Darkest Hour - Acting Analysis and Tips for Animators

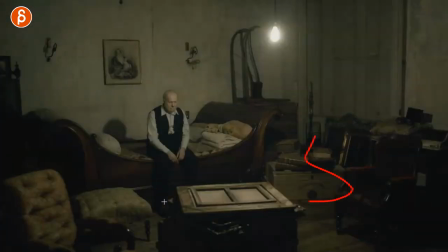486s
and you can see this is kind of reflecting his mood at this point it's all he's sad he doesn't have confidence
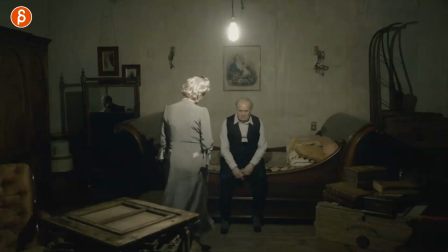493s
anymore and the reason why i'm showing you this is this moment here so if you have a character that is sitting i mean a character could also be standing could be sitting on the ground and this kind of goes back to the invisible man scene where she was sitting on the ground he comes over and sits almost sits down he's squatting
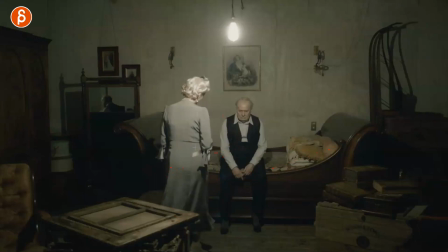508s
but lowers himself towards her and that's the same case here he needs help he needs emotional help so she's not standing here talking down to him where he's old and you can see how hunched over he is he would have to get up and look up and it's a strain physically
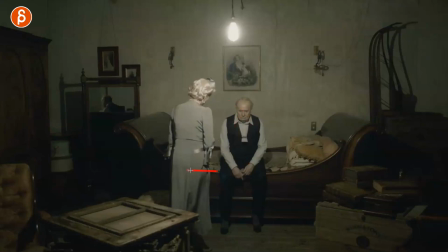523s
it wouldn't be helpful so she can choose to sit next to him but because of that he would still have to turn a lot again physically it's a lot to do so what she chooses here is to sit down here it's in front of him and it's lower so all he has to do
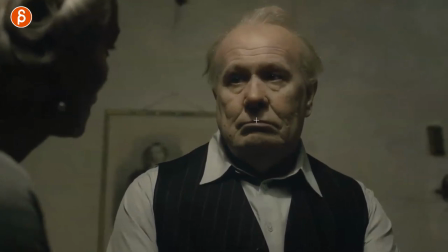537s
is this that's all in terms of the physical strain and the physical demands that's all he has to do and it's very helpful she knows that if i do this that's all he has to do and she can just talk to him and this goes on you can see the sequence
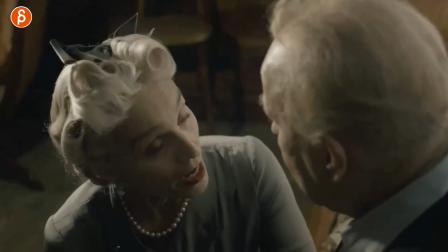551s
as they do this and once they're done i mean it is his wife she knows how he is and what he can do and now she
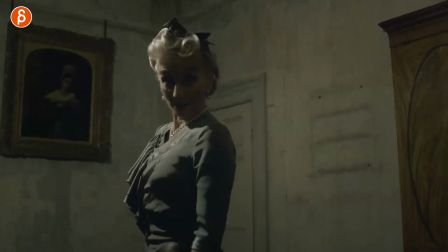557s
has her sassy responses so you're standing against it's cute i like their relationship there but again if you have someone that wants to be empathetic
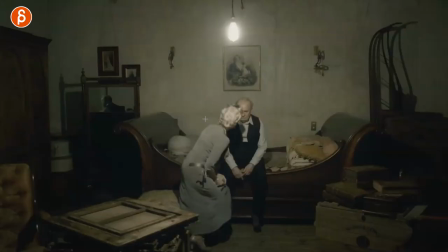564s
someone that wants to listen to someone someone that wants to feel like i'm listening i'm here for you let me talk to you let me help you think about how you position them are they high same level or lower are they next to them or in front of them and if it is a
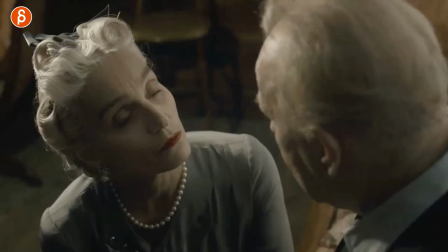578s
character that wants to help this character then you can add something like this here where there it's just a bit more gentle they can do this here
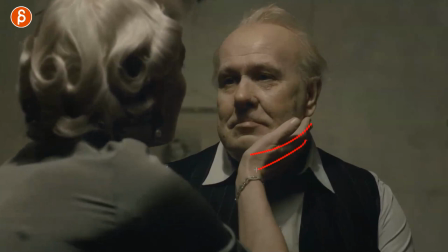584s
for a bit more sensitivity and i like this too it's almost like i'm holding you i'm there i'm there for support i can prop you up you're okay you're not alone
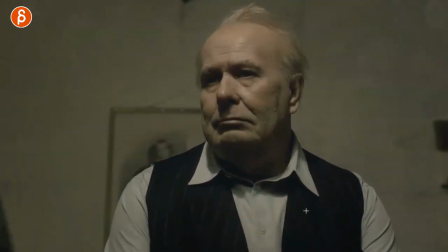592s
and then that'll tap tap for confirmation it's okay then she leaves him back into this pose here and this can be within a set this can also be with characters in an empty scene again i've seen many pieces where animation is awesome the character stuff is awesome and they're just an empty scene i'm not saying you have to have a set all the time but if you do and they can sit they can stand think about where again where do i place them and this is not like the other one where it's confined it's an open space but it's important to know where you put them like i said same level lower in front of them so as you have multiple characters this will be different for one character but if you have multiple characters in your scene think about that think about obviously the context and if there's lip sync what they're saying what the story is and what the interaction is but then use the sets and use their positioning are they close are they further away does that emphasize the moment maybe in the lip sync or in the pantomime if they're further away or closer just think about the spatial relationship of the characters and how as an audience we then get to learn more about their relationship and how they are based on where they sit, where they stand, how they interact with each other. Speaking of interaction, if you want to interact with me, I guess this works as a segue. I have workshops so I can work with you and I can make your awesome shots even more awesome. So you can sign up, link in the description as always with all information. My workshops are always open for signups. And if you liked what I was talking about here, feel free to subscribe so you don't miss any of my uploads because I do upload every day except weekends. Other than that, that's it. And if you're still watching, as always, thank you for your patience and thank you for watching until the very end and that's it for me and I will see you in my next upload.